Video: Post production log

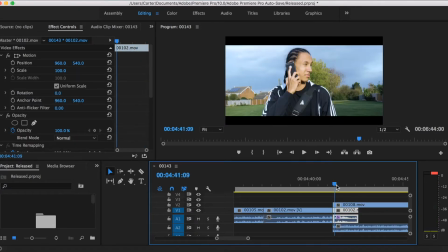[16:36]
Here I overlapped some of the audio so it goes over onto the next clip, then added a high pass effect on the part that overlapped the clip and set it to 1900. So for example,
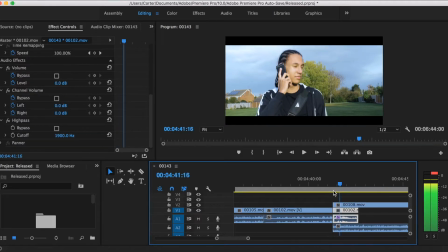[16:48]
Elliot would be saying something and then I cut that clip short but carry on the audio onto Kieran, the shot where we see Kieran. Then I added the high pass, set it to 1900 Hertz. This gives the effect that the sound is really coming through the phone and makes it seem more realistic because we are hearing exactly what Noah is hearing.
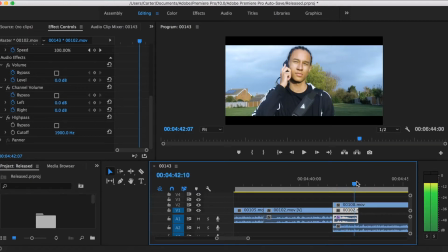[17:07]
No, not Noah, Kieran, what Kieran is hearing.
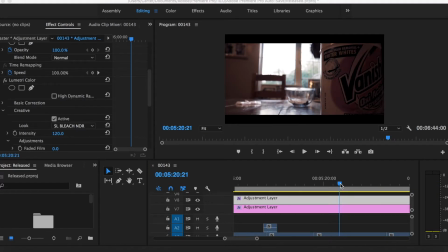So for here I used a SL Bleach HDR preset and set the intensity to 70.
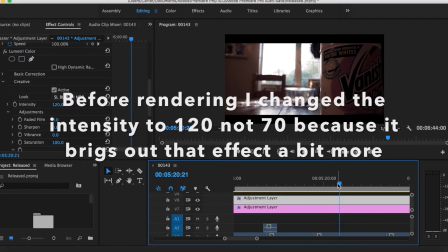[17:20]
This is so it looks as if the colour is being drained from the shot, which shows how this is serious for Noah and what he has got himself into is draining the life out of him.
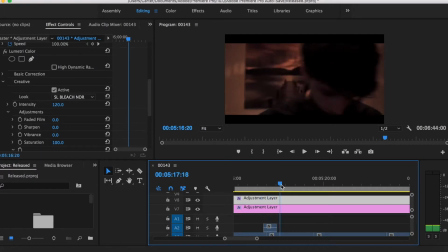[17:27]
In this scene it's more of a montage of him cutting the cocaine, so I wasn't too bothered about
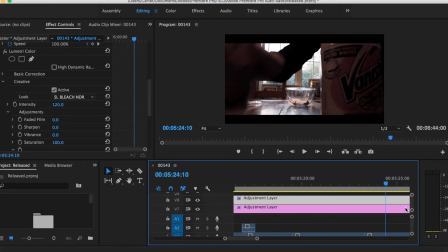[17:33]
maintaining continuity because I wanted to show the process of what he was doing. For instance,
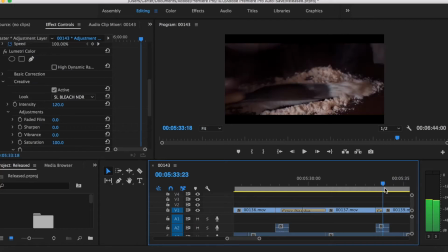[17:38]
he has a bag of cocaine in a bowl and then next shot it's all on the table. It's not meant to look as if he's done that.
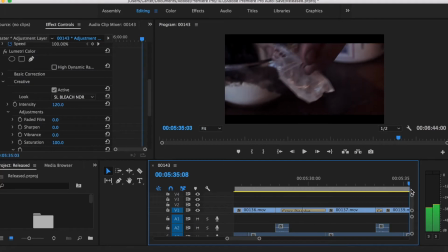[17:46]
It's just meant to be like a quick little shot of showing what he's doing. It wasn't meant to flow all into one, as if he's doing this continuously into one like fluid movement.
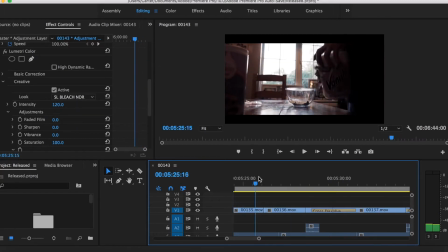[17:58]
Here I created narrative by using the shots with long durations to show the audience how this is a lengthy process,
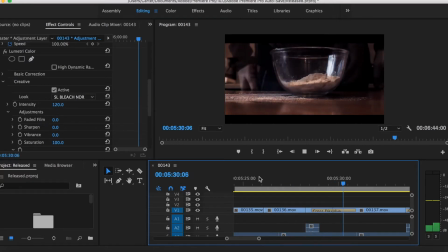[18:04]
and by also using a load of close-ups so the audience can pay a lot of attention to exactly what he is doing.
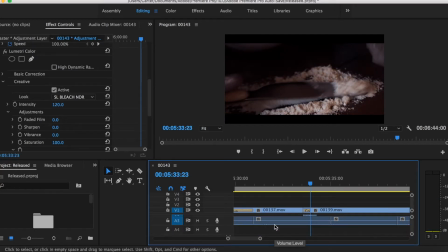[18:10]
For the audio here, I used some of the audio I recorded when I was filming and then cut up and used
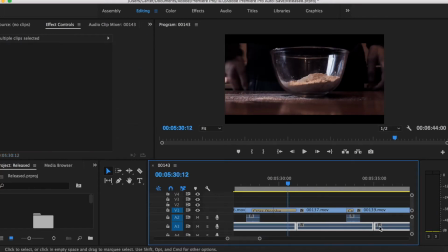[18:17]
some of the indoor ambience that I recorded on the day. This is because you could hear people talking in the background, so use the ambience that had no one talking in and placed it over this scene.
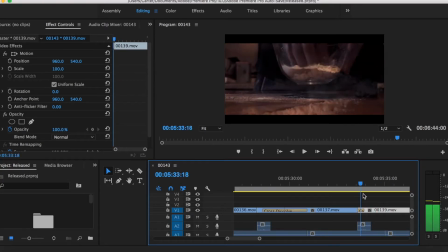[18:31]
So I cut the audio into 1 to 2 second long audio tracks, played it throughout the scene while overlapping it so the audio sounds consistent throughout.
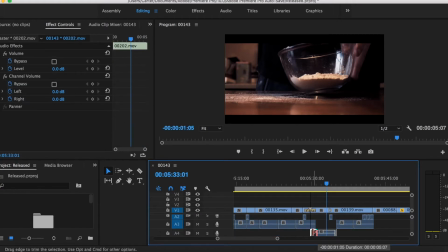[18:43]
I did take a tiny bit of audio where he's rustling the bags and placed it over the scene just so it feels a bit more realistic, as that sounds you would most likely hear.
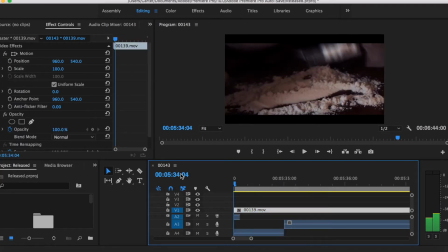[18:55]
Then I used a cross dissolve transition to show how the amount of cocaine he had in the bowl has increased over time,
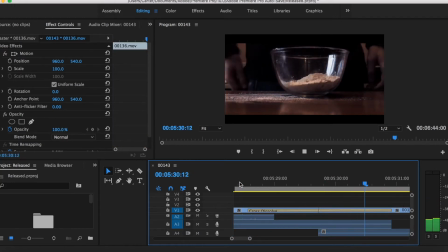[19:02]
therefore making it clear for the audience to see what has happened. When filming, I made sure the bowl stayed in the same place so the transition looks smooth, and as it would only be Noah's hands and the cocaine in the bowl that would be changing.
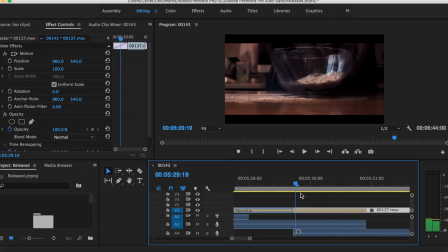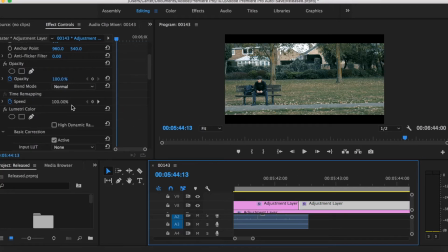[19:23]
For this bit I used the SL Blue Still preset and set the intensity to 87.2. This is because it gives the shot a cold, dark feel which sets the mood for the scene, as Noah is worrying that what he has or is about to do is very wrong.
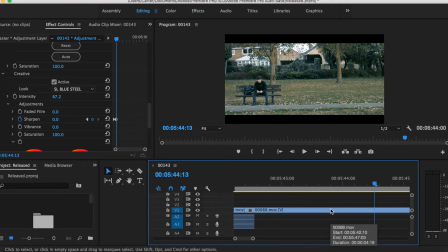[19:39]
Here I maintain continuity by cutting the shot when Elliot has both of his hands on his knees and he's more leant forward, so when it cuts to the next shot it fits in well and doesn't look like he's moved backwards or anything. And then also cut the shot where they walk past
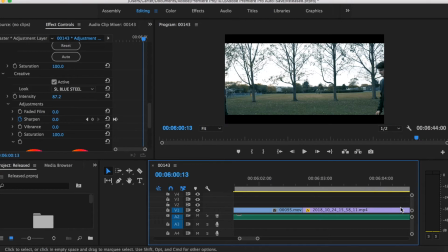[19:59]
past and do the deal, and then it cuts to the bird's eye view.
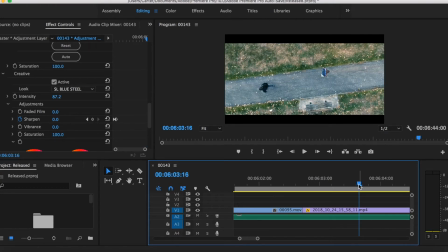[20:03]
I cut it so they just walk past each other, so it's easy for me to match it up with the next shot, which is the bird's eye view shot.
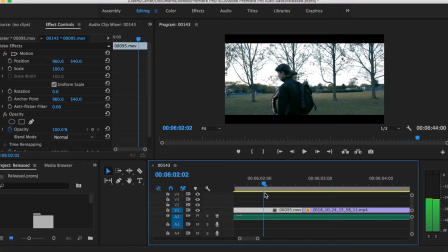[20:09]
Otherwise, if they was a lot further apart, then I cut it to the bird's eye view shot.
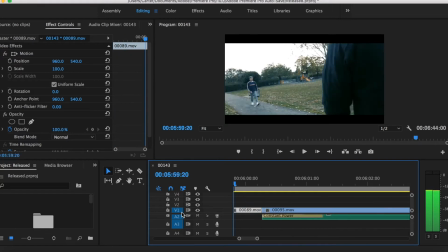[20:14]
I might not be able to get the distance correct, and it might have looked funny for the audience.
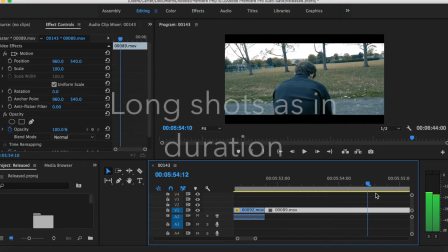[20:22]
Here I created narrative by using long shots and drawing the viewer's attention to Noah,
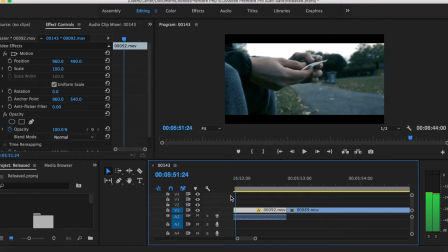[20:27]
and the little bag of cocaine by using close-ups and slowly moving the camera in on him. This is because it shows that there is a lot of pressure on him.